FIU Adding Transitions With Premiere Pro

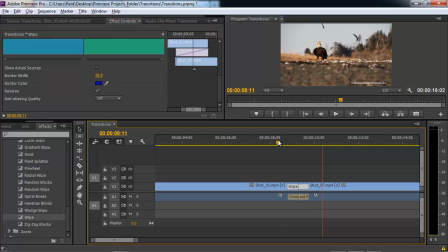738s
We can just click the reverse button and go in the opposite direction. Okay.
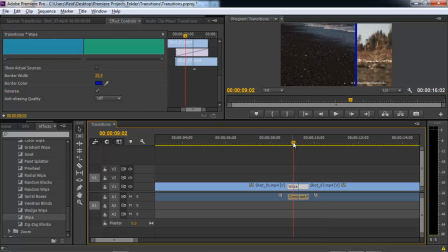744s
And as far as the color goes, we can also use the color picker to pick up a color from either part of this video. So if we click this here and we want to pick up something from, say, the sky, let's say,
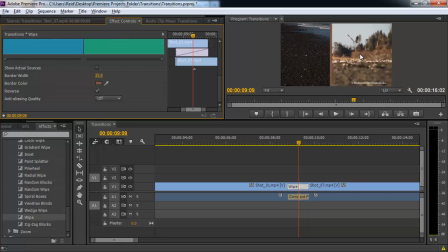760s
or the green of this foliage, now we get a nice border on the transition.
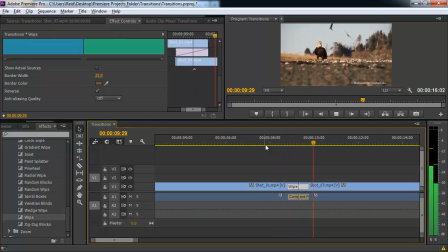Okay, and so you might need to experiment by just trying some different transitions here and there, and then also
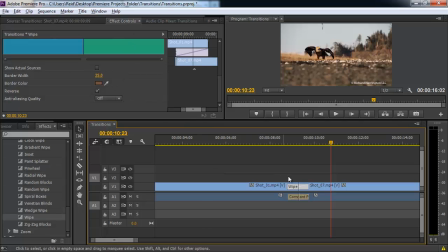780s
scroll down here in the effects controls by just clicking on the transition and going to the effects controls and seeing what the different parameters are that you can add to a transition.
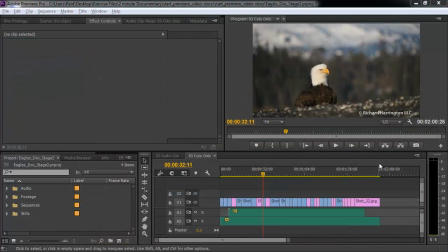795s
I just want to go over one more situation as regards to transitions. There are certain times where you put a whole bunch of shots together and then you
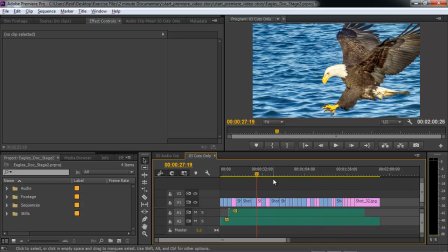806s
decide that you might need to add a transition between all of the shots here.
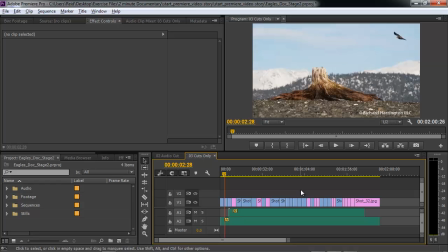813s
In this production, there's several very nice shots. I'm going to mute this music and voiceover track just so you can concentrate on the actual shots themselves.
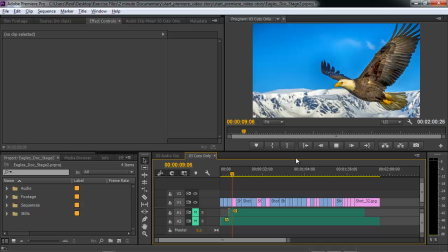824s
But as you see, this is just a quick cut. Now it does work as cuts, but it's just a little bit jarring.
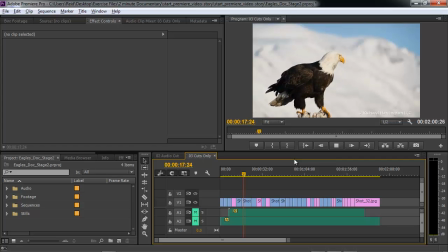833s
So what we're going to do here is just go ahead and add the default transition to all of these shots.
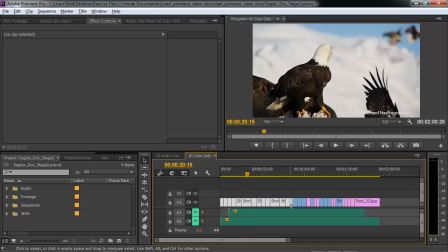839s
So let's just go ahead and select all of the shots in the entire 2-minute production.
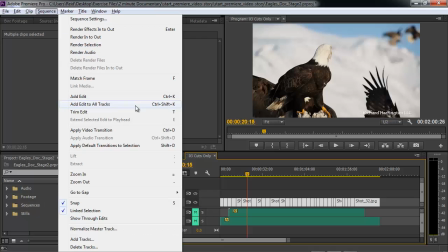846s
Then we're going to come up here to sequence. And under here we can apply the video transition, audio transitions, or the default transition if we have linked selections. Now these pieces of media, these video shots are not linked to the audio.
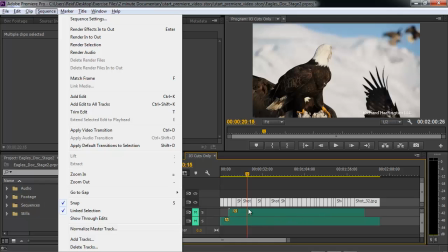865s
This is a voiceover track here, and the one down below is a music track, so there's no video and audio linking. So all we need to do is go to apply the video transition, and what it will do is it will apply whatever is the default transition.
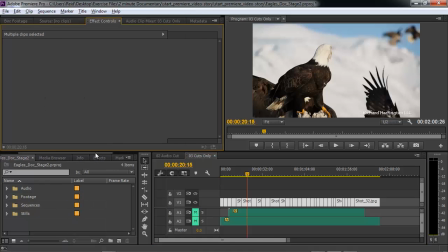880s
Now the effects transition set to default right now, as we've discussed this before, is the standard dissolve transition. See, this one is cross dissolve.
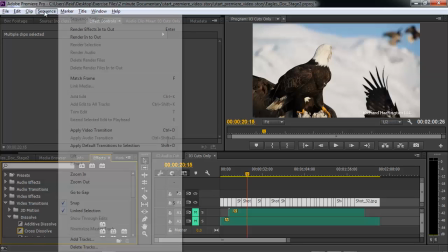891s
So when we come up here and go sequence, apply video transition,
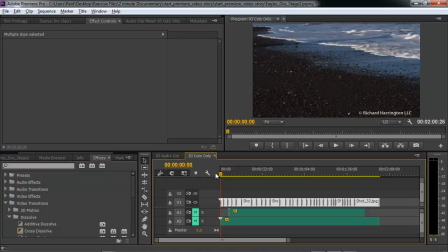897s
And with one click, we've now put a transition even at the beginning where it's a fade up and at the end is a fade out.
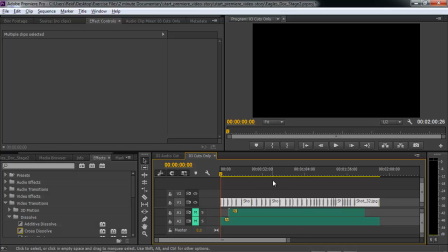905s
And between every clip, there's now a 30 frame dissolve transition.
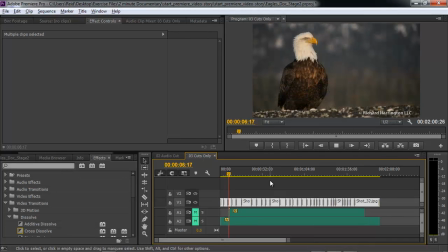911s
And as you can see, it makes for a little bit nicer flow, and especially when you add the voice and music back in and mute those.
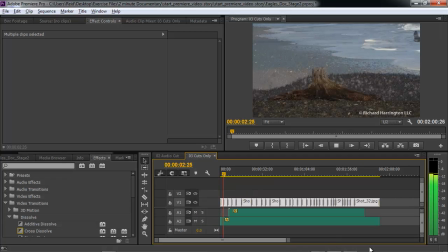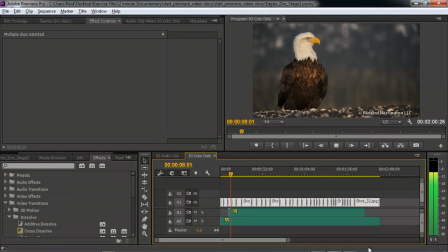927s The bald eagle is the only eagle unique to North America.
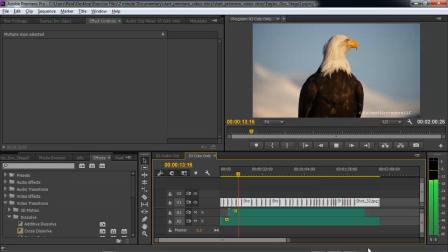932s In the late 20th century, the bald eagle was on the brink.
So there we have it. So that's just one way to add the transitions to an entire group of clips when the situation calls for it.